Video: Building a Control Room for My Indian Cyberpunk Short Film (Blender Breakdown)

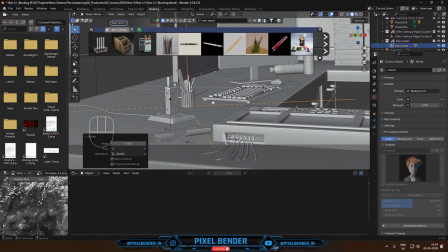So then I scoured Sketchfab and BlenderKit to find some free models to populate the desks and add some lived-in details.
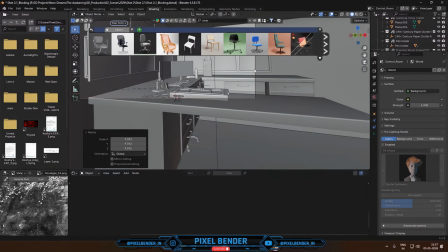Some scattered papers, a pen stand, a photo frame, a water bottle, a chair, etc.
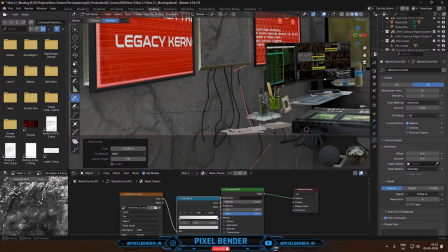You can add any amount of detail that you wish to have in your scene, or rather the amount of detail your PC can handle.
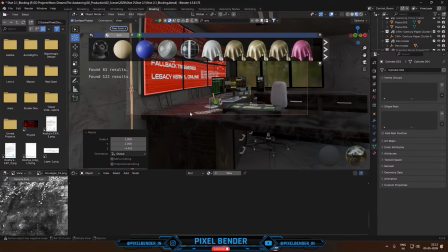And the materials here are nothing special. I just found completely free materials on BlenderKit and free PBR and brought them into my scene.
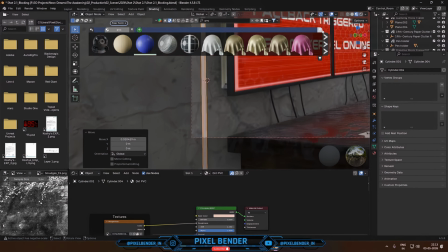After adding a few more details here and there and applying all the materials, this is where we are at currently.
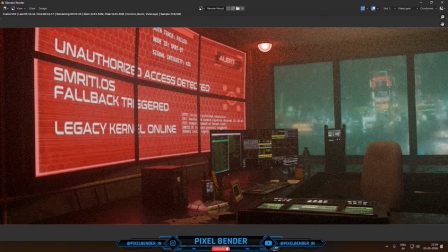Right off the bat, I noticed a few things. We need to fill the empty spaces because it looks very distracting, and maybe add some foreground clutter and depth of field to frame the scene better.
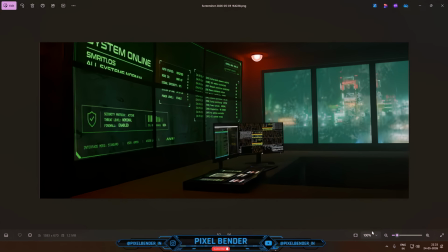This shot didn't start with a room full of computers or giant displays. It started with a completely empty space.
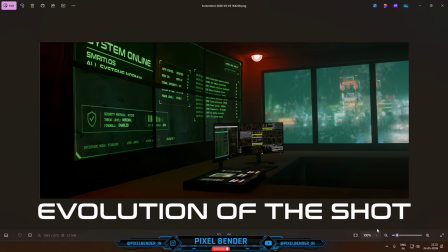Here's the entire evolution of the control room that we have about so far from the beginning.
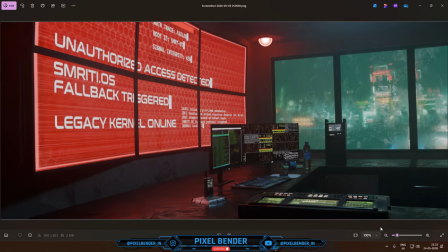One of my favorite things about creating environments is watching them slowly come alive. Every version solved a different problem.
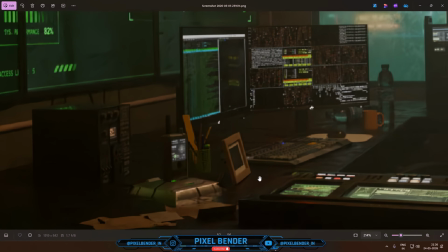Instead of trying to make the scene perfect on day one, I focused on improving one thing at a time.
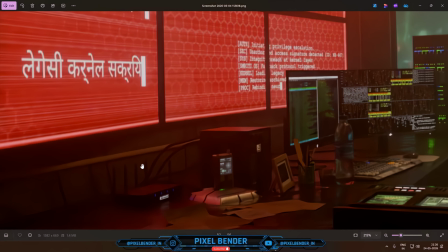First the composition, then the modeling, then the screen graphics, lighting, materials, and so on.
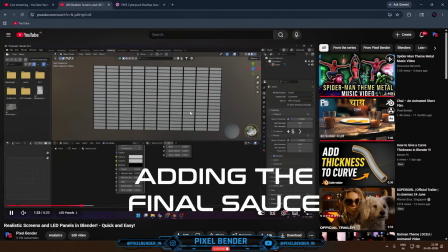Now it was time to add the final sauce on top of it. The amount of detail you add depends on how much time you have and how close your camera is going to be to the subjects.
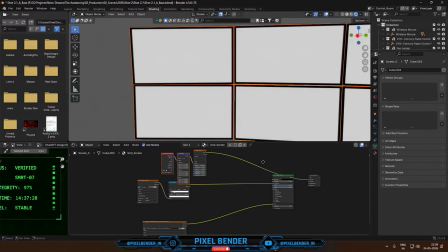Here is a previous video of mine showing how to make realistic screens. That means simulating the Moira effect that we get while recording screens with our digital cameras.
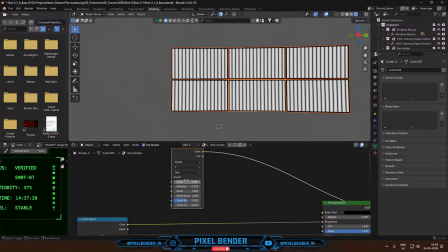The video is linked in the top right if you want to watch it. So then I added some realistic screen effects to the screens in the scene.
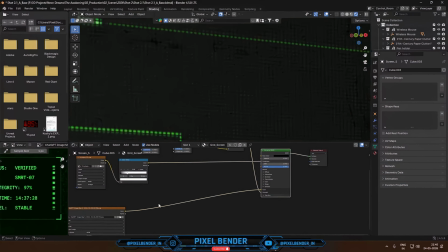They may not be visible in the wide shots, but in the close-ups, they will definitely make a difference.
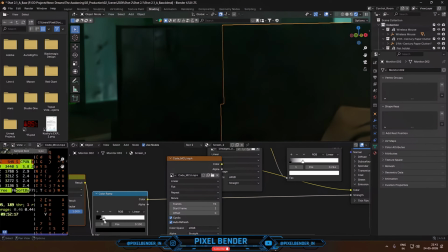And I also added my character who is asleep at the beginning of this scene, which marks the calm before a storm, before all hell breaks loose.
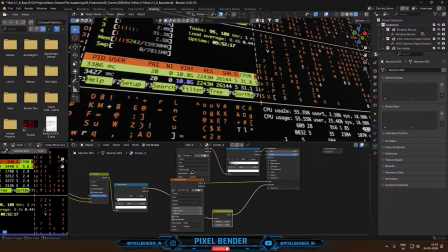I added some scan lines to the second set of monitors as well.
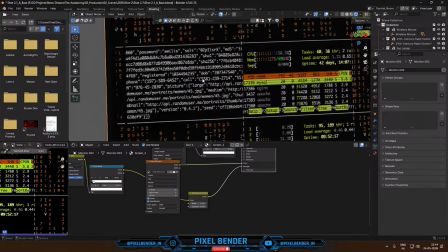I'm not going for full photorealism, but I would like the visuals to stay rooted in reality to some extent.
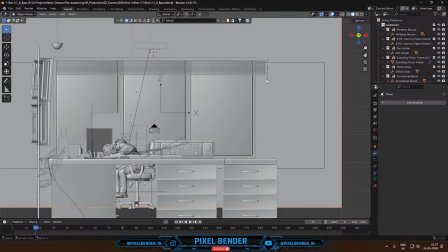After this, I added the final details that I thought were missing. For example, blinds on the windows, some more gadgets and server racks in the background.
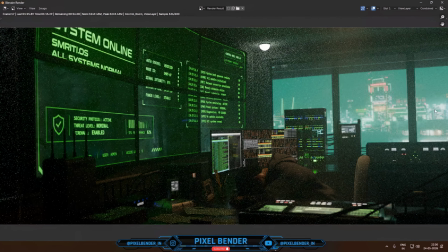Also foreground clutter, some of it blocking the screen and some wires crossing the far right of the screen. And depth of field focused on our character. And the lighting here is very simple as well.
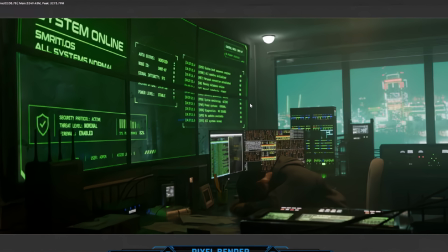Instead of flooding the room with light, there are only the safety lights on the top and an area light which is shining on our subject who is asleep in the foreground.
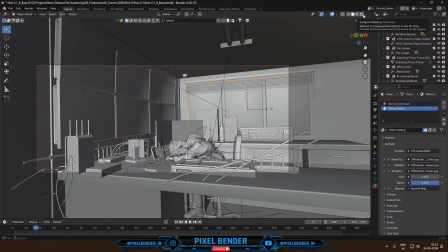I also thought to show you this really cool free Blender add-on called Colorista.
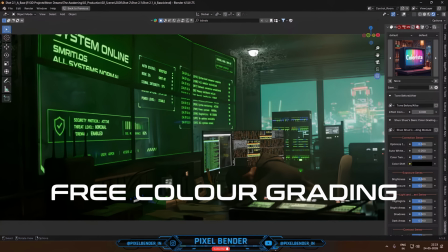It's very convenient, it has a lot of settings built in, so you don't need to go into the compositor or use any nodes,
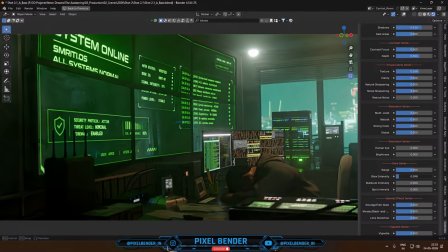and you can see all your changes reflect in real time in the viewport. I've made a full detailed video about using Colorista and how to install it in Blender.
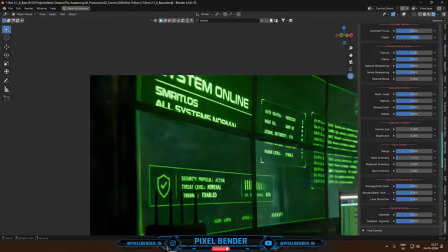I've tagged it in the top right, you can check it out if you like.
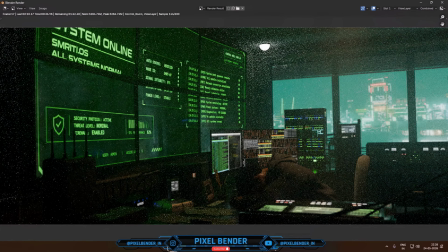But if you're not going for a heavy stylized or filmic look, you can add pretty good color grading and effects like bloom and stuff right off the bat in Blender.
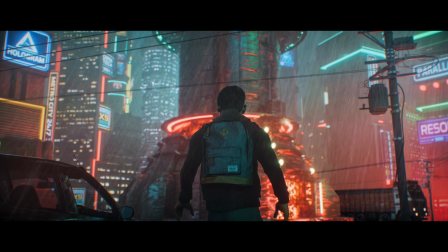This isn't just a single environment, it's one location inside a much larger story.
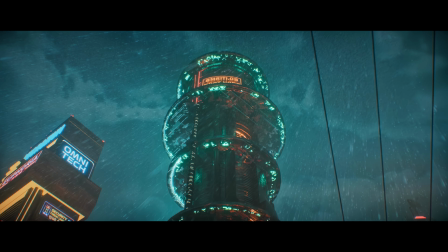Every week I'm building another piece of this world, from futuristic props to ancient temples surrounded by neon skyscrapers.
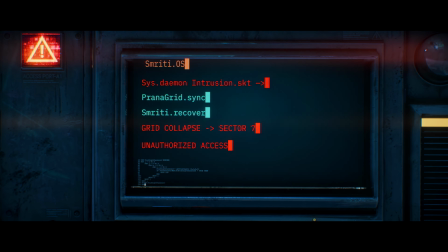If you'd like to follow the creation of this Indian cyberpunk universe from the very beginning, I'd love to have you along for the journey.
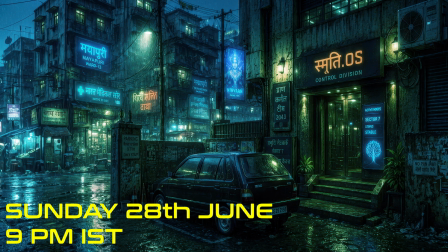And be sure to join my next live stream this coming Sunday at 9 PM IST, where I'll be starting to work on the next scene from The Awakening.
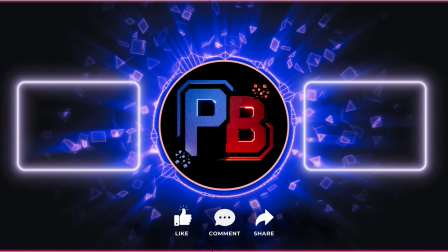Thank you for watching, and I'll see you in the next one.